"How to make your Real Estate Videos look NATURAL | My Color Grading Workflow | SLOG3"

Okay, and let's go back to the curve, see where we're at. So as you notice, adding the S curve adds contrast, and that boosts the saturation in itself. So you kind of have to go back and forth on some of these settings because as you adjust one, it's going to affect the other.
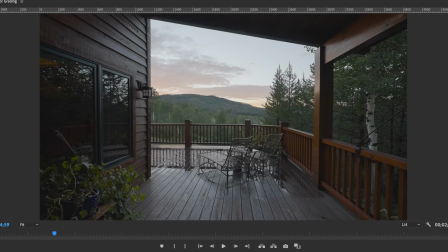271s
So we went from this to this, and it's already looking pretty good.
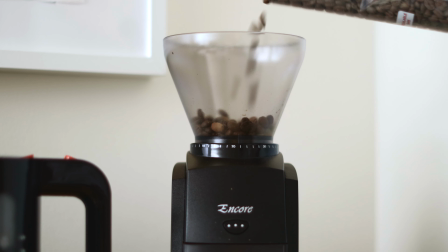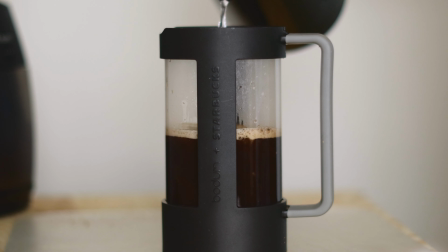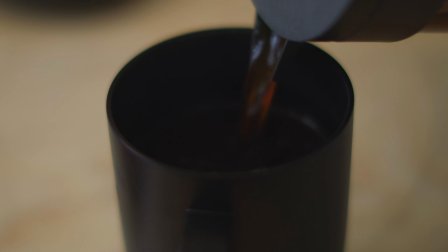always got to have a good editing beverage. So the second step that I like to do is to kind of tailor the color grade specific to the shot. So I'm going to go in and do some similar adjustments that we did in the first step, but these are going to be a little bit more custom. So we're going to add a little bit more contrast in the blacks, or we're going to add a little bit more contrast overall, or we're going to pull up the highlights or pull up the midtones. So depending on what is in the shot, it's going to be different.
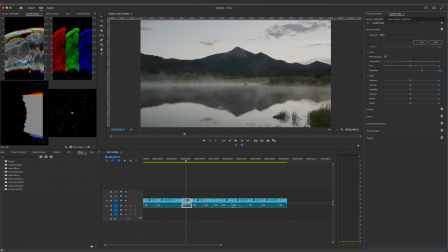333s
So we're going into basic correction tab, and we are going to be watching these histograms, and all we're going to be changing is a few settings. So watch this. So we're pulling the blacks down for starters.
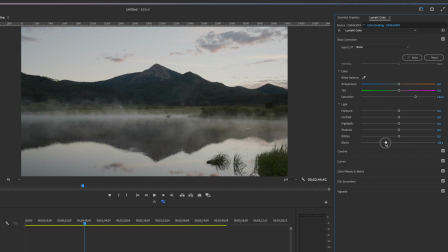350s
If you got anything that needs to be solid black, this is what you want to do. You want to pull the blacks down and watch the histogram to make sure it goes all the way down to 0.
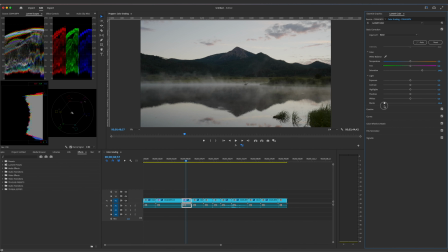361s
Okay? If you go too far, it's a little bit much. Then you just lose all the information. So we're gonna go there. We're gonna adjust the whites. So I'm gonna pull it down just a little bit. Highlights, pull it down just a little bit.
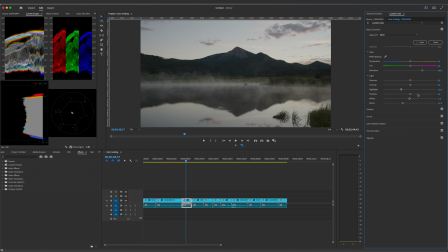378s
Bring back some of that sky detail. Pull up the shadows a little bit maybe. See how that's looking. And this is why I really like Sony SLOG3, FX3, because you've got a lot of room to work with. If I had shot this on my EOS R, this mountain range would probably be all black.
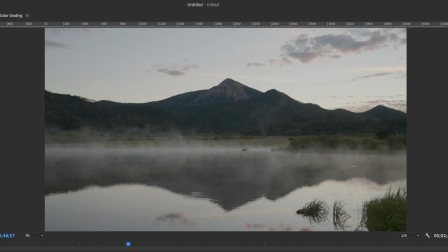399s
You wouldn't have the details that you do on this to work with. So that's one of the big differences on video for different cameras. The main goals for this step are to flatten it out a little bit, custom to the shot, pull in the details where you want them, and then we're going to also fix the temperature and tint just a little bit.
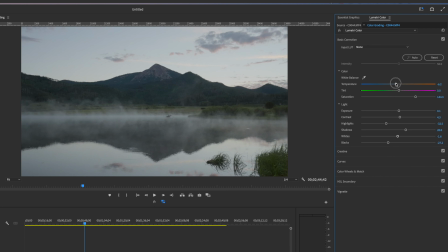423s
So I want to warm it up a little bit. It's a little bit cold looking. Wasn't that cold. Just a little bit. Okay, and here you can adjust your tint if it's a little bit off.
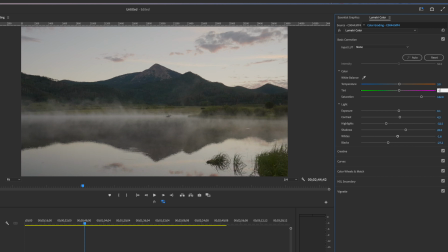444s
Don't really need to on this one. So that's it for that step. Let's do it to the other one. All right, so same thing. So we're just gonna pull down the whites a little bit, pull up the shadows a little bit, pull down the highlights a little bit, pull down the blacks. Oh, need my scopes up. Pull down the blacks here. I like to work with this blacks slider because you can still keep the dynamic range and the overall contrast pretty soft, but that pulls down those like darker blacks. So it still makes it look punchy. You don't want the dark stuff to just all look gray. So pretty close to black is what I go for.
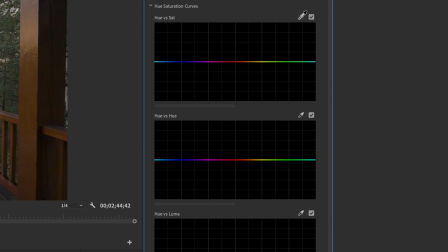486s
All right, so we're on to step 3, and once you get good at this stuff, it's fast. It's not gonna take you 20 minutes per clip, so don't worry.
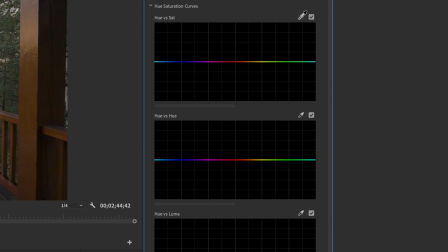495s
Basically, all we're gonna do on this step is finalize the color grade. So whether you are toning down some of the colors, adding some more specific targeted contrast, or if you are going to be taking away some of the colors, that's what we're doing in step 3.
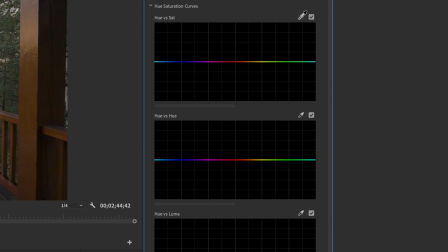512s
So we're gonna go back into curves. We're gonna go to the hue and saturation curves. This is where you can pick out custom colors, change them, and all that stuff. So you just use this eyedropper. So we're gonna grab this green.
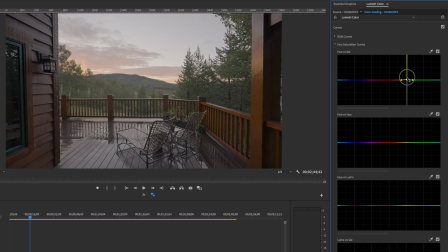527s
I want that to be a little bit more saturated. So you just pull this up. You can shift this around to get it a little bit more precise as you watch the footage change.
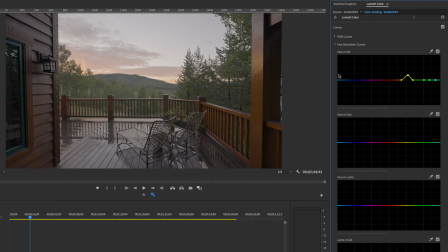542s
You can do this with any color. So we're gonna grab this mountain. It should be somewhere green and blue. If you are doing interiors and you have like hue tints on ceilings or walls, or want to get rid of a little bit of yellow, you can do this and drag it downward, and that's going to reduce the amount of saturation on the yellow. So that's super handy too. If you want to change a color completely, so let's say you want to grab this green again and make it a little bit more warm looking,
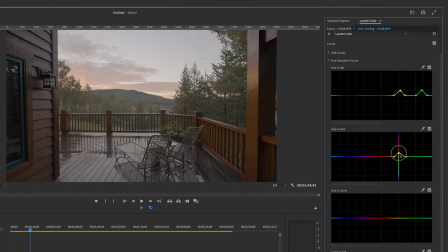576s
you can pull that and voila, it turns reddish. Be careful, because if you do too much of any of this stuff, your footage is going to start to fall apart, especially if you don't have a really high-end camera.
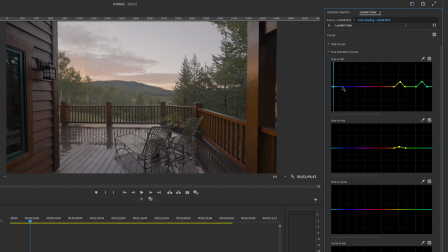590s
You can do a custom point too, so just doing this.
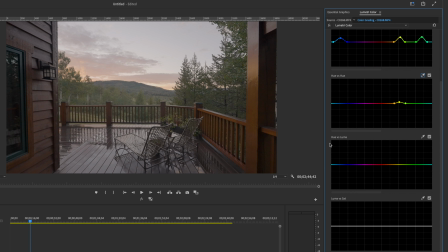593s
I'm trying to make that sky bluer, but think we're gonna have to do LUMA saturation down here. So you can do the same thing, grab a spot. This represents your brightness values, LUMA. So we want the highlights to be saturated. So as you can see right there, all the highlights get a little more saturated. So for this one, we could make the shadows a little bit desaturated to give that a little bit more of a saturated look on the highlights. Like I was saying earlier, as you do all this stuff, it changes everything. So you can go back and tweak the settings we did on step 1 or step 2, and they'll have a little bit different effect each time. So it's a push and pull. I like to go back and forth. Sometimes I'll pull down like this on the very top part, pull in some of those super bright highlights. I'm liking this being a little bit brighter actually. All right, so that's about how I want this one.
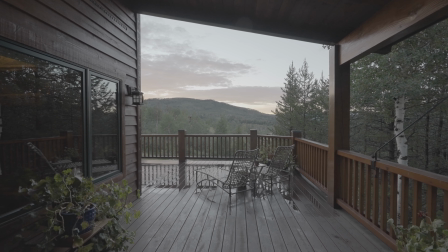665s
Here's what we got.
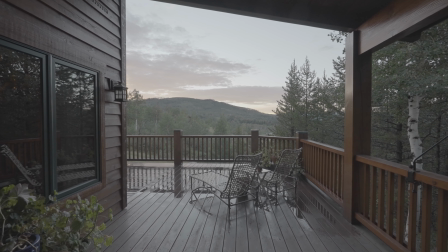666s
So we started out here, and we got all the way to there.
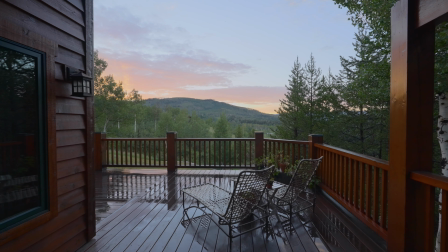675s
It looks like a nice warm sunrise, so that's what I was going for. All right, let's go back to this other one and finish this one out.
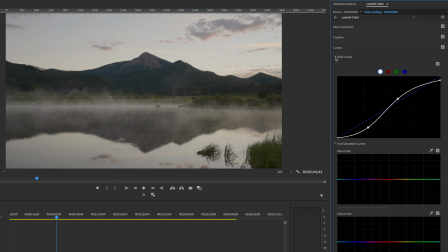683s
So go into curves, let's close those, hue and saturation curves.
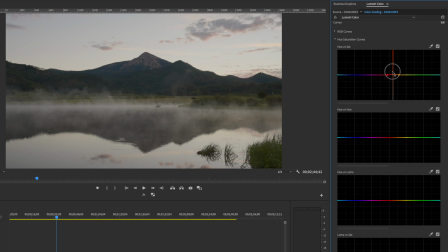689s
So let's go ahead and grab this purpley color, work with that a little bit. Let's get the blue sky. And it's cool because it shows you what hue you're dragging it to.
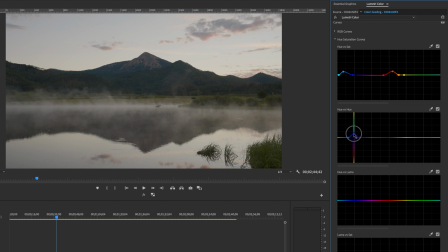707s
So some people will go a little more teal to get a little more cinematic looking. It's not bad.
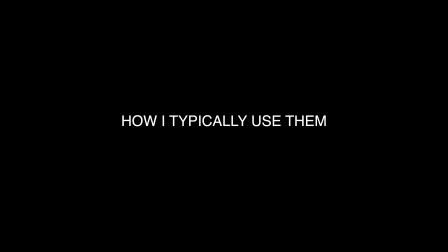So one thing I actually like to do is add another lumetri panel to it,
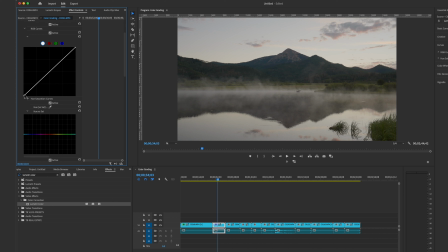732s
and you can do another curve that's a little bit more custom and keep pushing that grade a little bit more. Especially when you have a really flat footage, this can help a lot.